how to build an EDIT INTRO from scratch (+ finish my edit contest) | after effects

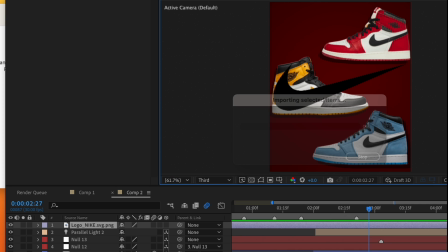So I just downloaded a PNG of the mark so I don't have to like spend time masking it out the shoe.
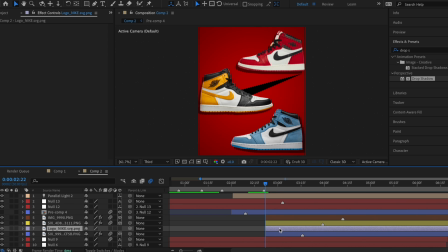And we want each one of these sneakers to have its respective check mark. So make sure to enable 3D on the check mark. And this first one I'm gonna do for the blue shoe. So I'm just scaling it down and repositioning it. Then I'm just gonna copy and paste on top of the yellow layer, bring that over here, and I'm gonna rotate it in the right direction.
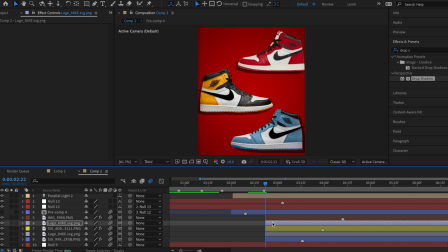And as you can see for the yellow sneaker, it has a yellow check mark. And since that one is in the middle, I thought it might as well stand out from the rest. So I'm gonna add tint to this check mark, and we're gonna match it up to the actual color of the shoe. I'm also gonna go back and add drop shadow to these marks, just for some extra dimension.
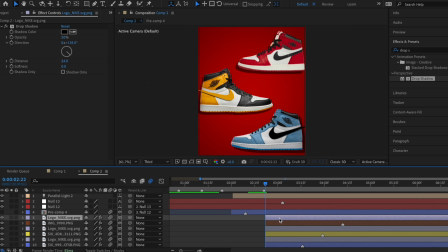And now for the red shoe, I'm gonna copy and paste that same mark and just readjust as I need to. All right, and before we start on the animation, I'm gonna pre-compose our check marks with text boxes that say made by and then you.
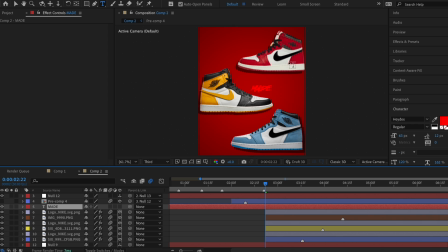This is gonna be basically exactly like the text techniques I taught you before. So starting on this shoe, I'm gonna have the text box red, maybe make it a deeper red to match that, turn on 3D, and then I'm just gonna center it on top of that check mark.
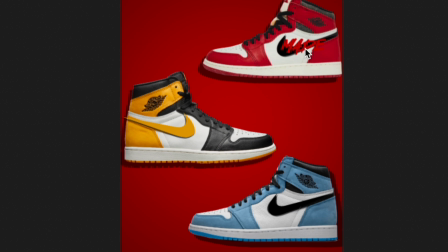If it blends in a little bit right now, don't worry about it, because when the check marks pop out, it'll be more distinguished.
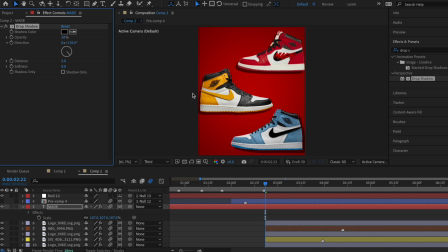And I'm gonna add literally the exact same text effects I just showed you about.
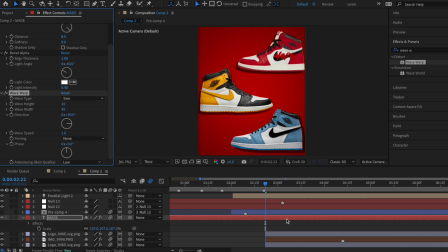So we have some drop shadow, some bevel alpha, and some wave warp, but we're not gonna have the text box last the entire duration.
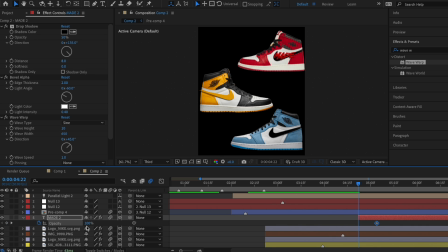I'm gonna crop and opacity fade it in right as that last beat hits and the check marks are popping out. This timing is gonna be exactly the same for all the check marks, so I'm just gonna copy and paste the text box, and then just move it, change what it says, also change the color.
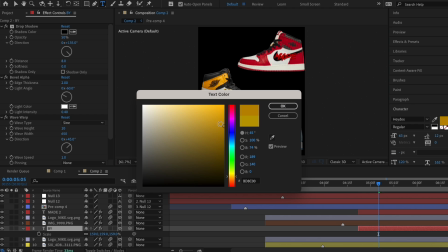Why do I keep getting a mustard yellow? Come on, girl. There we go. And then same spiel for the last check mark.
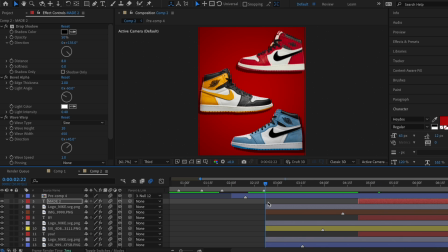And now what we're gonna do is pre-comp each check mark with its respective text box.
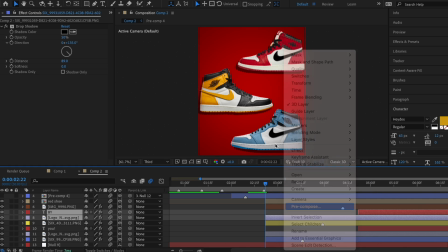So this is gonna be for the red shoe, same deal for the yellow shoe, and the blue shoe.
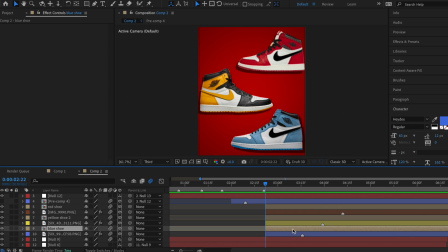Now what I'm gonna do is give each shoe and its respective check mark its own null object layer.
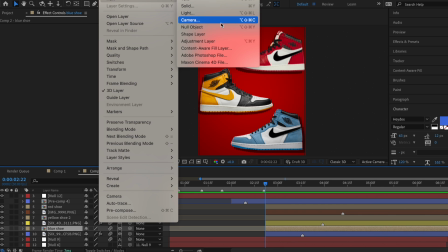So these two clips right here, this is the blue shoe and the blue check mark. I'm gonna add a null and then connect both of them to the null and enable 3D on it.
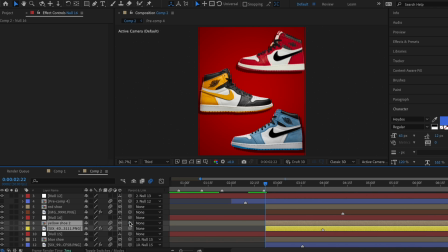Same situation for the yellow shoe, add a null, enable 3D and connect it, and then same situation for that red shoe. So considering the arrangement of my shoes on here, within each null, we're gonna need to recenter the anchor point onto the shoe that it is connected to.
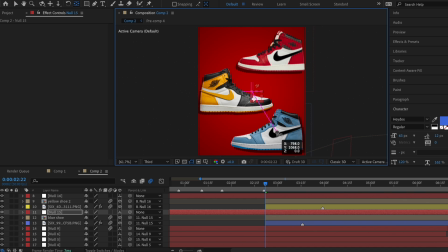So this one is the null for the blue shoe. I'm just gonna recenter it here. Same deal for the yellow and the red. And so what I'm gonna do in these nulls is negatively rotate the shoes in kind of opposing directions, just like they're already oppositely arranged.
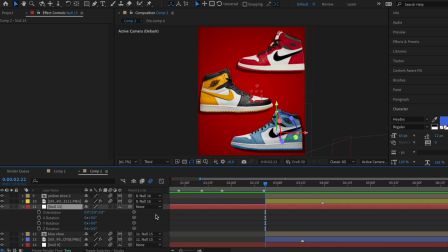So I'm gonna go to the null for the blue shoe and click R on my keyboard. Think I'm gonna increase the Y rotation. Then for the yellow null, I'm gonna alter the Y rotation, but in the opposing direction to the blue shoe.
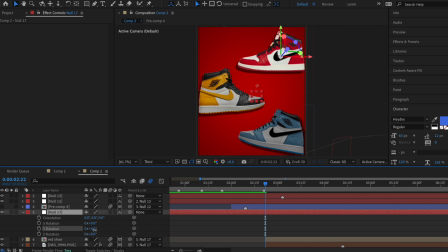And then I'm gonna set the direction of the red shoe in the same direction as the blue shoe.
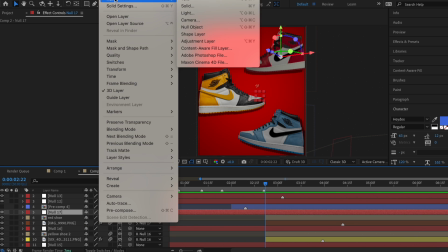All right, now on top of the null object layer for the red shoe, we're gonna add yet another null layer, and this will kind of be like the master null.
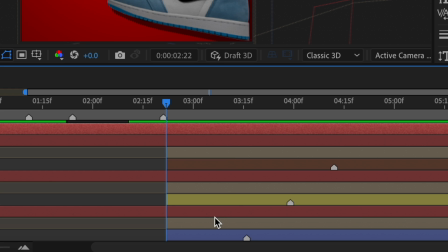So these three nulls that we add, they only control one shoe.
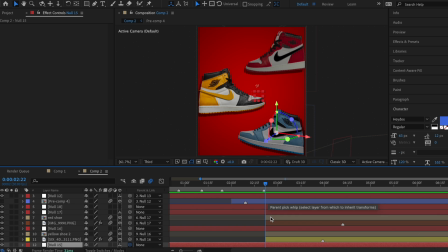So we're gonna connect each of these nulls to this new master null, and then of course, enable 3D on the master null. All right, and here's what we're gonna do. Remember when we marked these beats earlier? These are the same beats that our null panning is gonna follow. The effect I'm trying to achieve is to kind of separately zoom in on each of the three shoes as it hits that beat.
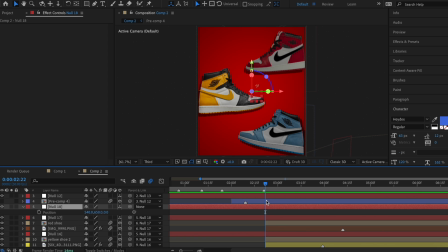And then at the end, I'll zoom it out and have the check marks come forward. So on the master null, I'm gonna add keyframes for position, and then for right now, Y rotation.
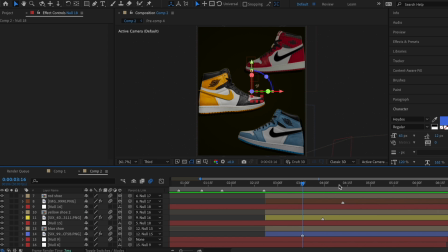And I'm gonna remark these beats just on my timeline so I can see them.
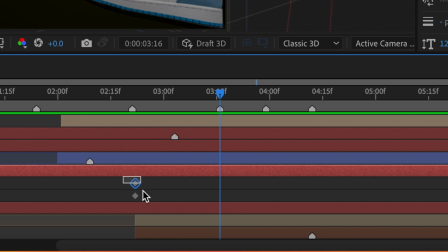And this is the beat we're trying to hit with this null right here.
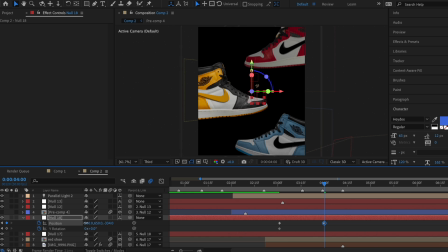So for my second position keyframe, I'm gonna zoom it in with the third value, move it to the side, and then rotate it a bit negatively.
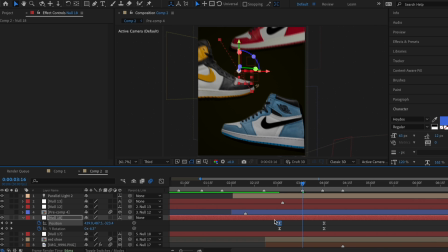Now I'm just gonna easy ease and add the same mid graphs that I've been using for the whole video.
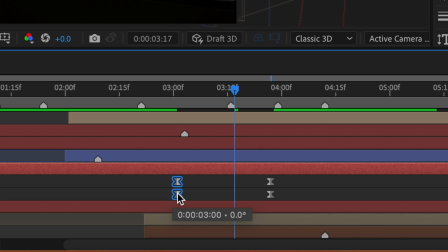And then I'm just recentering my keyframes to like the pace of the beat.
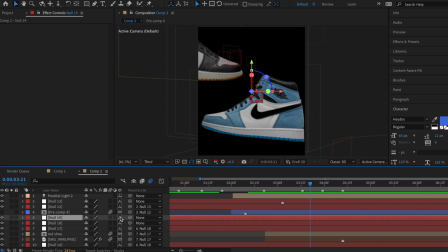All right, now we need yet another null, enable 3D and connect the previous one to this one.
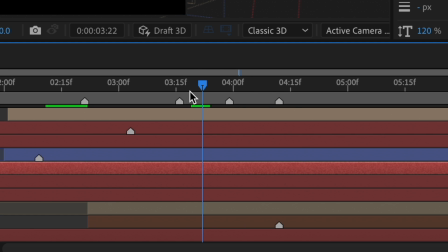And now we're trying to hit this beat, which is the pan to the yellow shoe. So I'm gonna add the same keyframes as before for position and Y rotation,
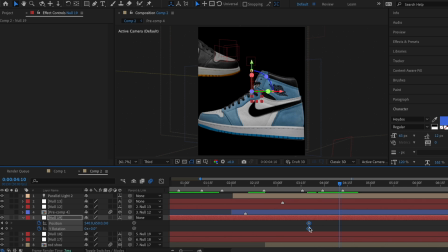and then just literally do the exact same routine as I just did, shifting the position and changing that Y rotation.
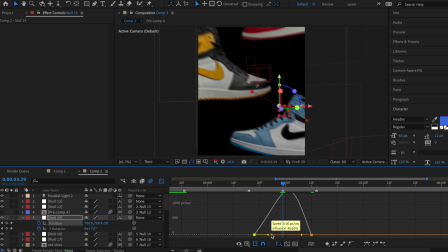Easy ease and mid-graph situation.
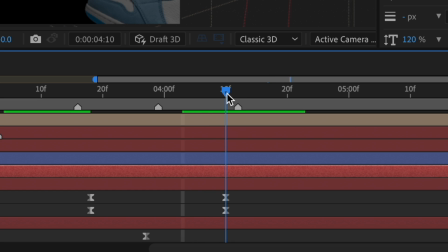Now same deal, we're gonna add a new null, and now we're trying to hit this third beat up to the red shoe.
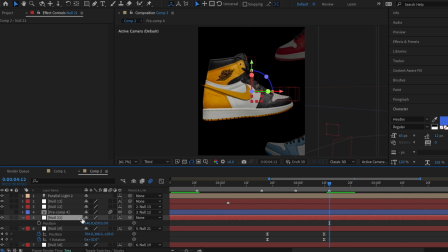So I'm gonna add 3D and connect the previous null to this one, add the same types of keyframes, which are position and Y rotation. I'm gonna shape it around my beat hit, and then use position and rotation to bring it to the red shoe.
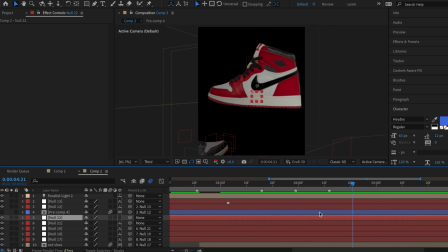Okay, now we're gonna add another null object layer, enable 3D on it, and connect that last null to this one.
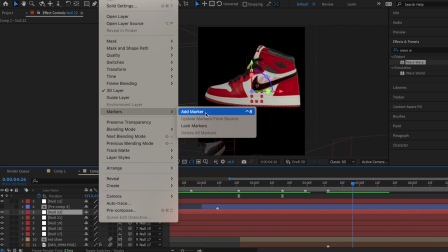On this null, I'm gonna mark the last beat in my audio where the checks are supposed to pop out,
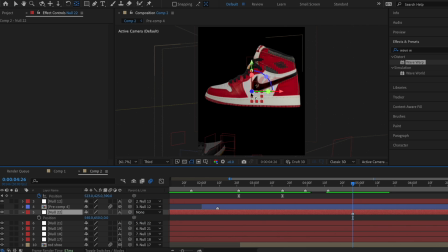and then I need to recalibrate the anchor point of this null to be like right around here,
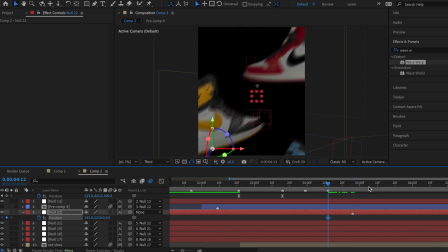because it needs to be centralized. Then I'm gonna add keyframes for position. I'm gonna zoom this out.
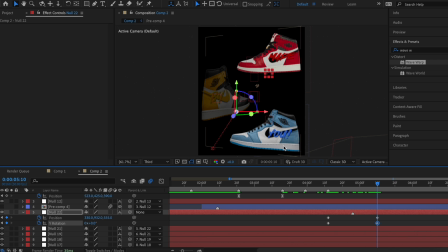I'm also gonna add keyframes for Y rotation, because due to like the mismatch in the alternating directions of the rotations, the red and blue are kind of more in view than the yellow one is, so I'm just gonna positively rotate that a bit.
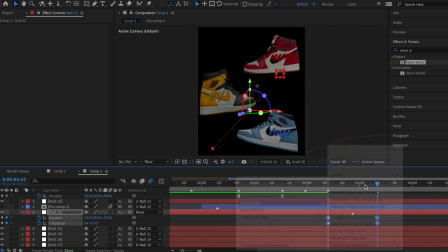I'm gonna easy ease and mid-graph these.
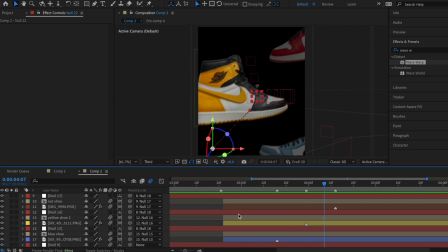So this is what it's looking like right now. And before I even have the check marks pop out, I need to think of how the sneakers are actually coming into the screen, because right now they're just kind of there. So remember when I marked the beats on each of the actual pictures of the shoes?
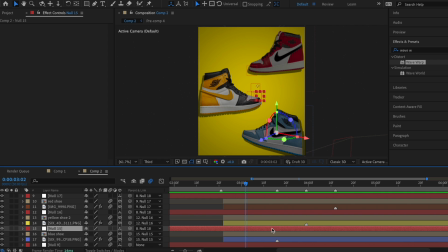We're gonna use this beat as a frame of reference when we manipulate the values inside the individual nulls that are connected to the check mark and its respective shoe. So right now I'm working on the blue shoe and I'm gonna use this null. I'm gonna recenter the anchor point of the null so that it's right here, because I want the shoe to kind of rotate in from the side.
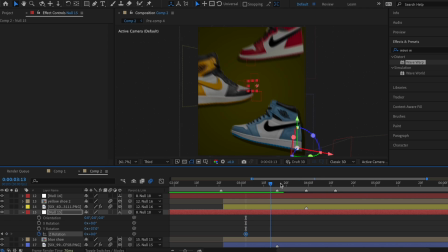So I'm gonna add keyframes for Z rotation.
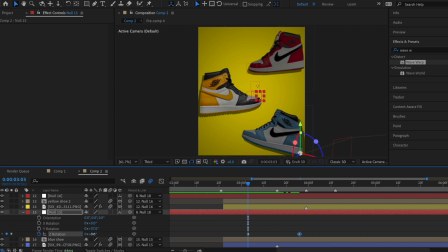At the end, it should be normal at 0, but at the beginning, I'm gonna increase it so that the shoe is off the screen.
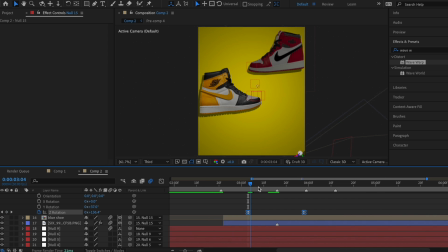I'm gonna easy ease it and add a mid-graph that follows this beat right here.
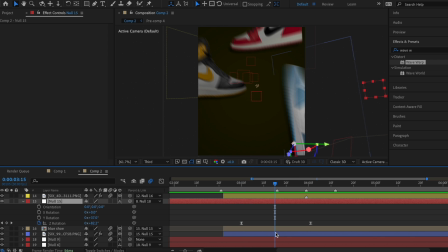And I'm also gonna do a position bounce on this shoe. So like right before the beat hits, I'm gonna add a keyframe for position.
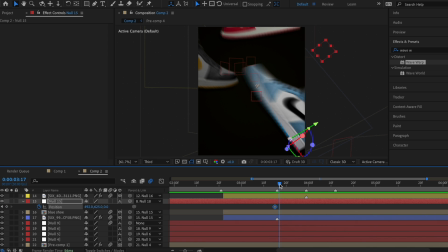Then I'm gonna drag my time indicator 2 frames forward, and I'm gonna increase the second position value to bring it down.
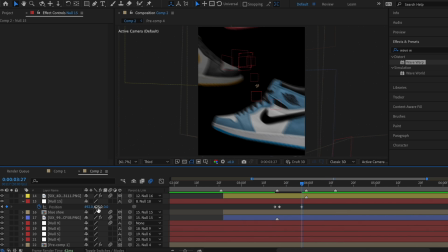Drag your time indicator a couple more frames forward, and from its original value, you now wanna decrease the second position value so it rises up a bit.
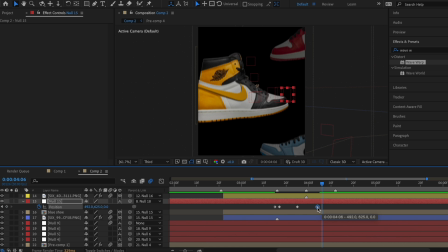And then I'm just gonna copy and paste that first keyframe afterwards. It's a pretty quick bounce, but there's a lot of panning, so you won't even really be able to notice it.
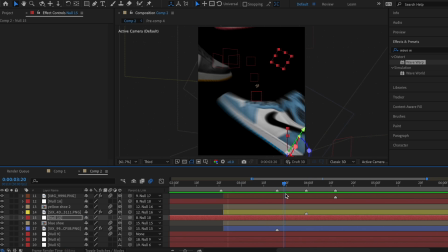And this is what that looks like. So for time's sake, I'm gonna repeat this exact same process on my 2 other nulls for the yellow shoe and red shoe.
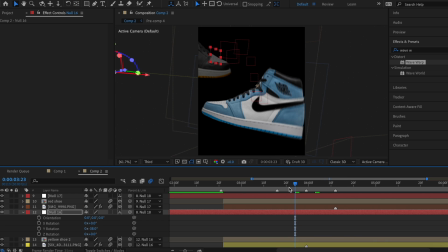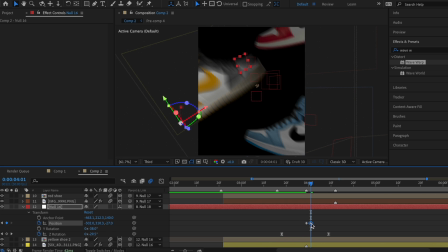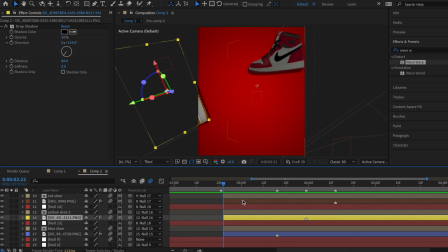I also recommend opacity fading in the shoes, because as you can tell,
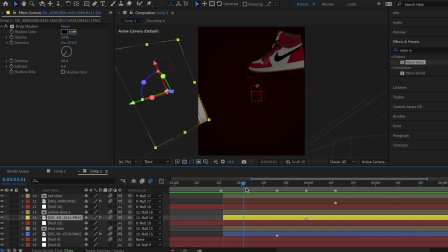it's like still on screen right here, but then as the panning continues, it goes off screen.
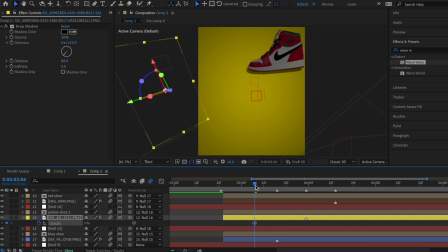So I'm just gonna have the opacity be 0 right here, and then fade it in as the camera moves.
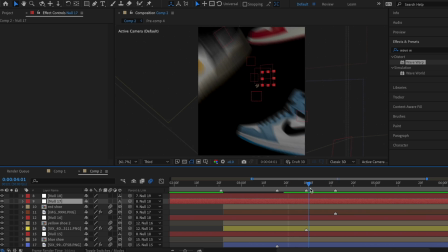All right, on to the last one. This is for the red shoe.
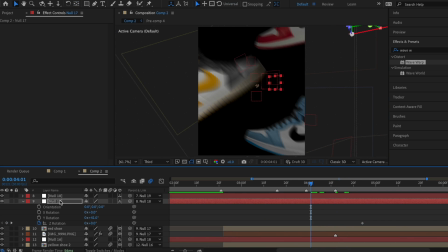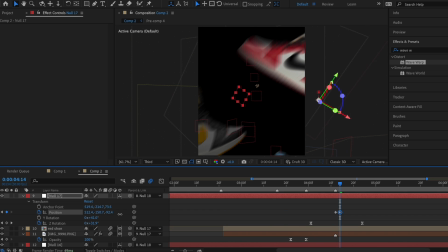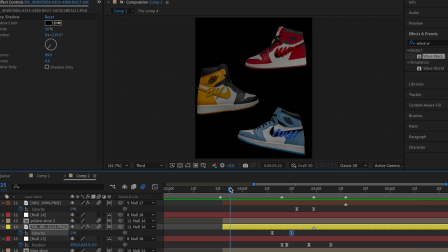This is what that's looking like right now. Awesome! All right, remember this is the beat where the check marks pop out.
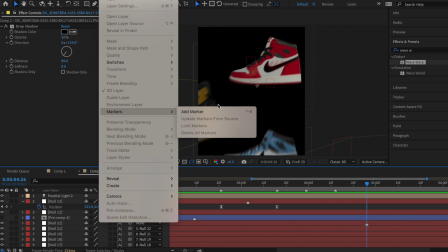I'm just gonna mark this beat on my timeline as well.
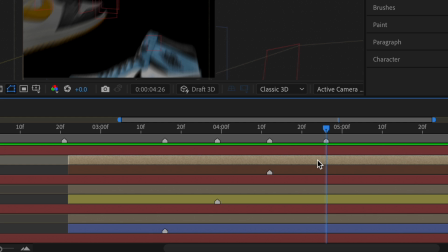So remember, these 3 pre-comps right here are just the check and the text, so we can make them pop out separately from the shoe.
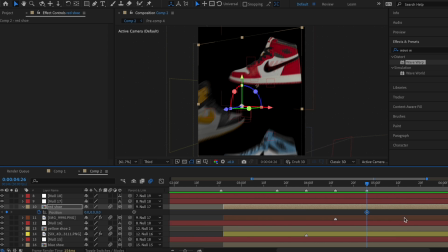I'm gonna start with the check mark for the red shoe. I'm gonna add position keyframes and structure that around my beat hit.